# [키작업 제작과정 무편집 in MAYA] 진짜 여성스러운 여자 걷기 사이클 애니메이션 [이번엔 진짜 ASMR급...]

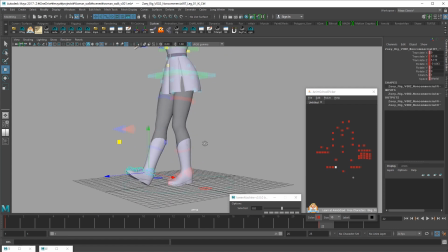4:23 다리가 맘대로 막 늘어나네. 여튼, 자, 닿는 순간에 뒷다리는 이렇게 구부러져 있고, 앞쪽은 닿아 있어요.
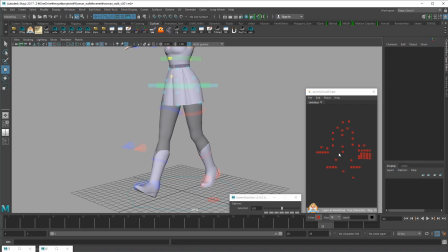4:42 이때, 힙이 가는 쪽으로 회전돼 있어야 발의 위치가 나중에 어긋나지 않겠죠. 지금 여자 걷기에 비해서 약간 폭이 큰것 같아요. 살짝 좁히고. 중간중간에 레퍼런스 계속 확인해 주세요.
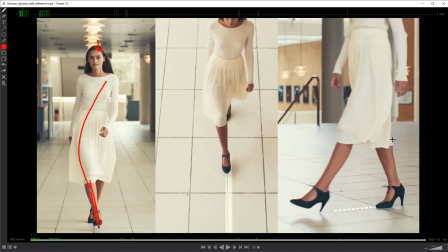5:02 본인이 참고하고 있는 레퍼런스가 있겠죠. 뒤쪽에 무게중심이 더가 있고, 앞쪽으로 좀더 발이 멀리 뻗는 느낌이에요. 그러니까 이렇게 하는 느낌보다는
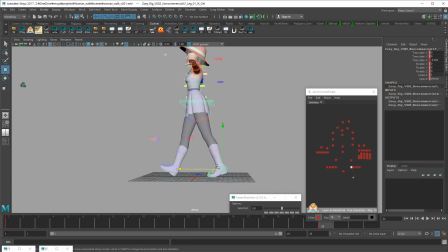5:21 요거는 방금 제가 처음 만들었던 포즈는 굉장히 일반적인 남자 걷기 포즈였고요. 힐을 신은 걷기인데 이 친구는 힐이 없기 때문에 발꿈치는 살짝 더 들어주는 걸로 하겠습니다. 그리고 몸 높이는
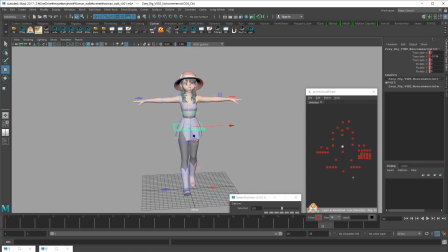5:41 살짝 낮추고, 자, 아까 전에 기억하실지 모르겠는데 레퍼런스에 분석할 때 봤듯이 힙이 요 라인으로 가죠. 아니다. 나도 잘 기억 안 나. 계속 봐야 돼.
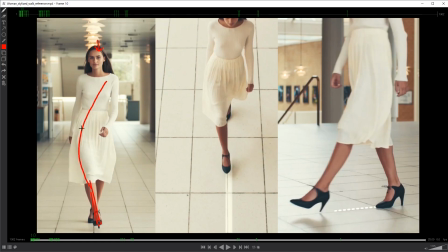6:01 빗는 순간 요 라인으로 간거 맞죠? 그리고 그러니까 힐을 신었기 때문에 좀더 부각된 것 같은데 몸보다 힙이 더 바깥쪽으로 빠져 있죠. 그리고 딛는 라인이 이 가운데를 기준으로 바깥으로 가 있어요.
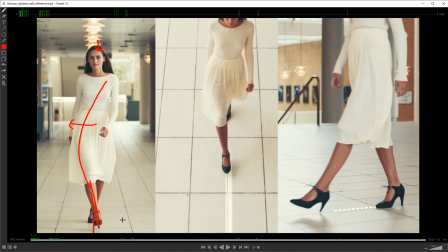6:20 얘도 바깥으로 보고 있고. 되게 특이하죠. 저희는 저렇게까지 오버하지 말고 이것처럼 이
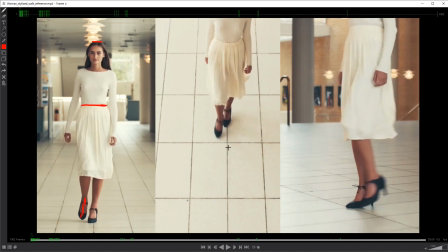6:32 가운데 선을 찍히는 걸로 하죠. 뭐. 일자 한선 걷기를 하고 있는 것처럼.
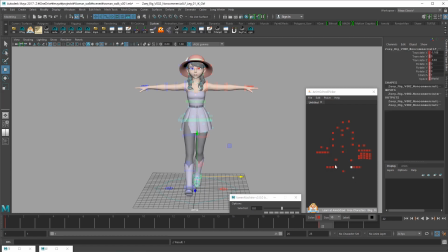6:40 그러면 이발 위치도 여기, 이발 위치도 가운데 여기. 정면에서 봤을 때좀 여성스러우셨죠?
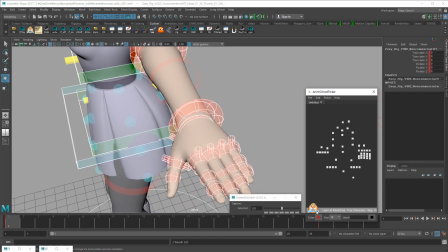6:54 자, 이런 걸 못, 아하. 그리고 지금 22프레임에서 킬 잡았는데, 이렇게 실수하면 안 되고, 1프레임에서 잡아줘야 됩니다.
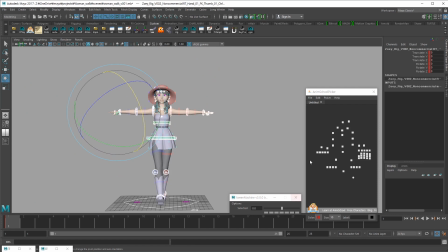7:04 지금 저는 키를 지우고 넣고 하는 거를 핫키로 지정해 놨기 때문에 키보드로 바로바로 지우고 있어요.
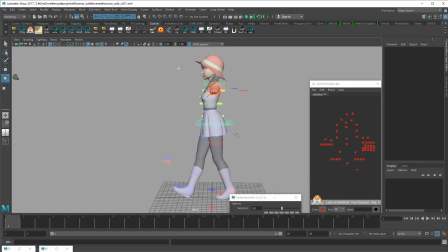7:12 핫키에서, 핫키 관련해서는 혹시 요청이 있으면 나중에 따로 한번 영상을 만들겠습니다. 그리고 힙이 몸을 중심으로 살짝 밖으로 빠진 상태에서 위치도 살짝 바꿀 때.
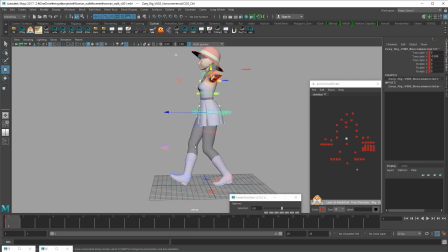7:34 아, 지금 다리가 튀어서 언제까지 내려야 되나 싶어서 내려봤는데 굉장히 많이 내려야 되는. 아, 이걸 안 돌려서 그런 거 보다. 그리고 약간 뒷다리 펴지고 앞다리 여유가 좀 생기겠죠?
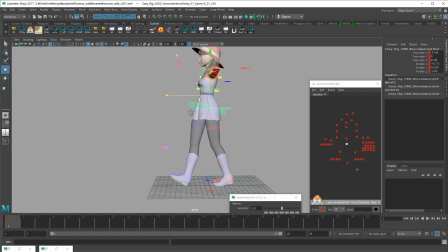이첫 포즈가 잘 나와줘야 이어지는 동작들도 수정이 적어집니다.
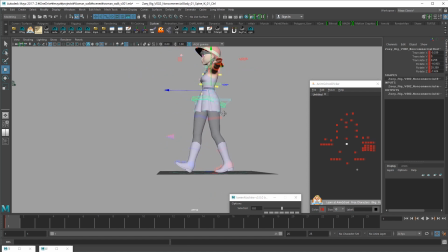8:06 그래서 그러니까 키 포즈라는 몇개 있지도 않은 아주 중요한 포즈들은 공들여서 만들어주세요.
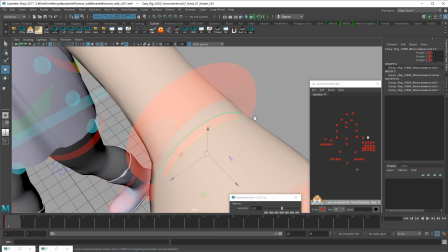8:18 제가 아까도 하려다가 만게 뭐냐면 손 같은 경우에는 여러분들이 간과하면 안 되는 게꼭 자연스러운 모양으로 만들어주세요.
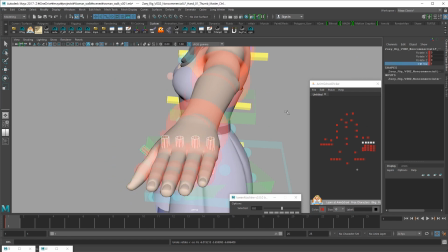8:28 굉장히 보기 싫거든요.